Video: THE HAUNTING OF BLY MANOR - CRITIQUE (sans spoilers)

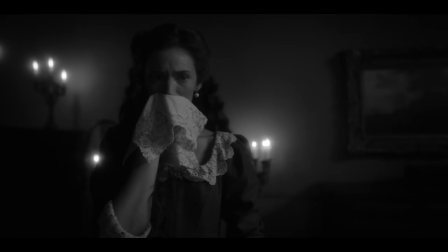486s
On se retrouve aussi de nouveau avec un épisode en full noir et blanc pour nous faire partager des événements passés.
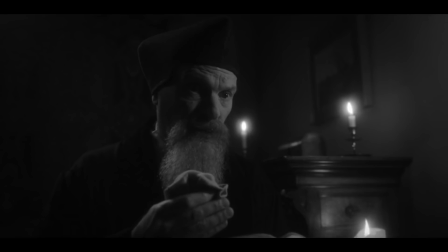491s
Je sais pas si c'est une nouvelle petite mode qui se met en place du côté de chez Netflix, on avait eu ça tout récemment, dans la partie 1 de la saison 5 de Lucifer,
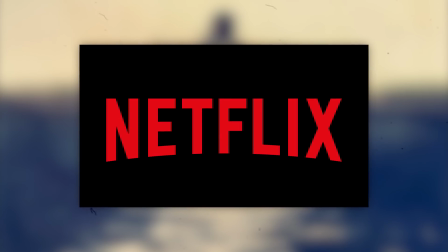499s
deux séries qui n'ont absolument rien à voir, mais vous connaissez Netflix et leur code qu'ils souhaitent balancer dans toutes leurs séries, et d'ailleurs, là encore, des personnages homosexuels bien sûr qu'on va en avoir.
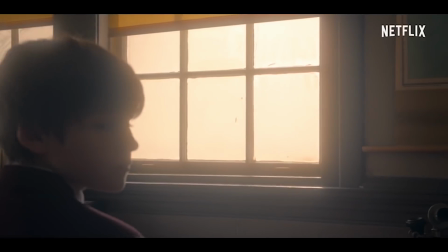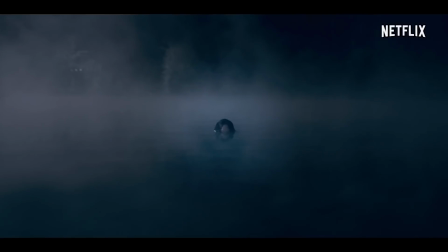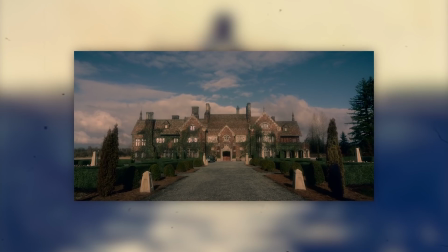520s
Et sinon, pour conclure, avec quelque chose qui m'a plutôt plu, la caméra se balade bien plus dans le Blind Manor,
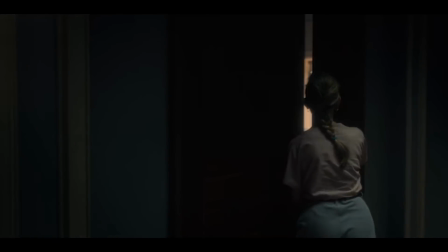526s
comparativement à Hill House, ce qui fait qu'en tant que spectateur, on se repère bien plus dans l'espace.
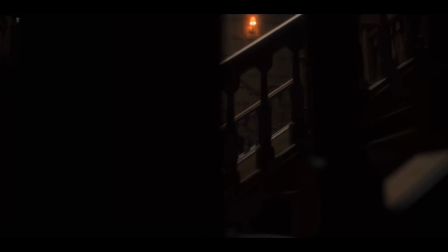531s
En plus de ça, on va prendre le soin d'installer nos personnages dans des plans assez larges, pour montrer à la fois la grandeur des pièces, et par la même occasion la solitude de nos protagonistes,
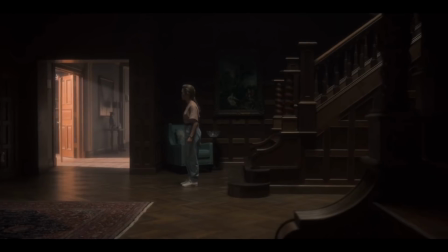539s
ce qui va installer ce sentiment d'insécurité qu'il faut quand même avoir dans ce genre de production.
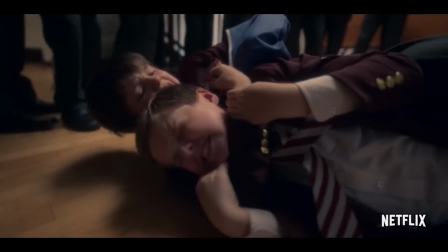544s
Vous l'avez donc compris, Bly Manor, malgré de nombreuses qualités, m'a un petit peu déçu comparativement à Hill House.
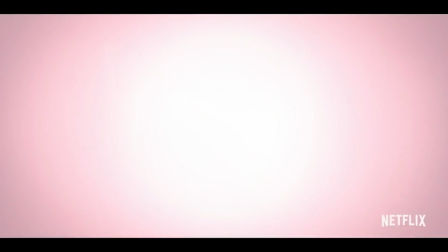550s
Le show a voulu prendre le contre-pied de ce qui avait déjà été fait pour surprendre le spectateur,
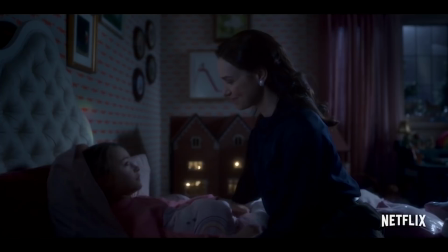554s
proposer quelque chose de différent, mais malheureusement le résultat est quand même moins impactant, moins puissant, et j'espère que pour une potentielle troisième saison, on repartira sur quelque chose qui d'un point de vue technique saura me mettre une nouvelle fois sur les fesses. C'est la fin de cette vidéo, j'espère qu'elle vous aura plu comme d'habitude.
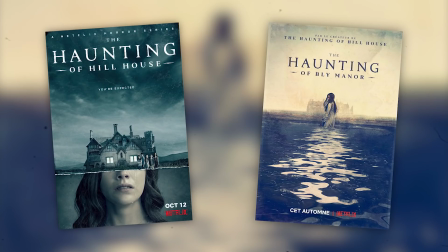570s
Je vous invite à liker, à partager la critique, à me dire en commentaire ce que vous avez pensé de cette saison de Bly Manor et si vous avez préféré Bly Manor ou Hill House. Pour les nouveaux, je vous invite bien sûr à vous abonner, à me suivre sur tous les réseaux, à devenir membre soutien si vous souhaitez aider la chaîne.
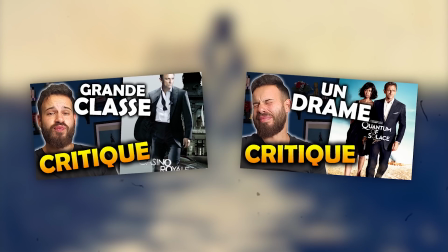584s
Et on va se retrouver la semaine prochaine, comme promis, vous l'attendez après les critiques de Casino Royale, de Quantum, mais aussi de Skyfall, la critique de Spectre arrive. Je vais devoir me remettre sur l'écriture de la vidéo, c'est un petit peu compliqué en ce moment pour tout vous dire, entre Roland Garros et la finale de la NBA la nuit, donc je dors très peu, pour ceux qui me suivent sur Instagram, vous le suivez. En attendant, je vous souhaite à tous un très bon dimanche, allez Rafa, allez Lebron, et je vous dis à très vite !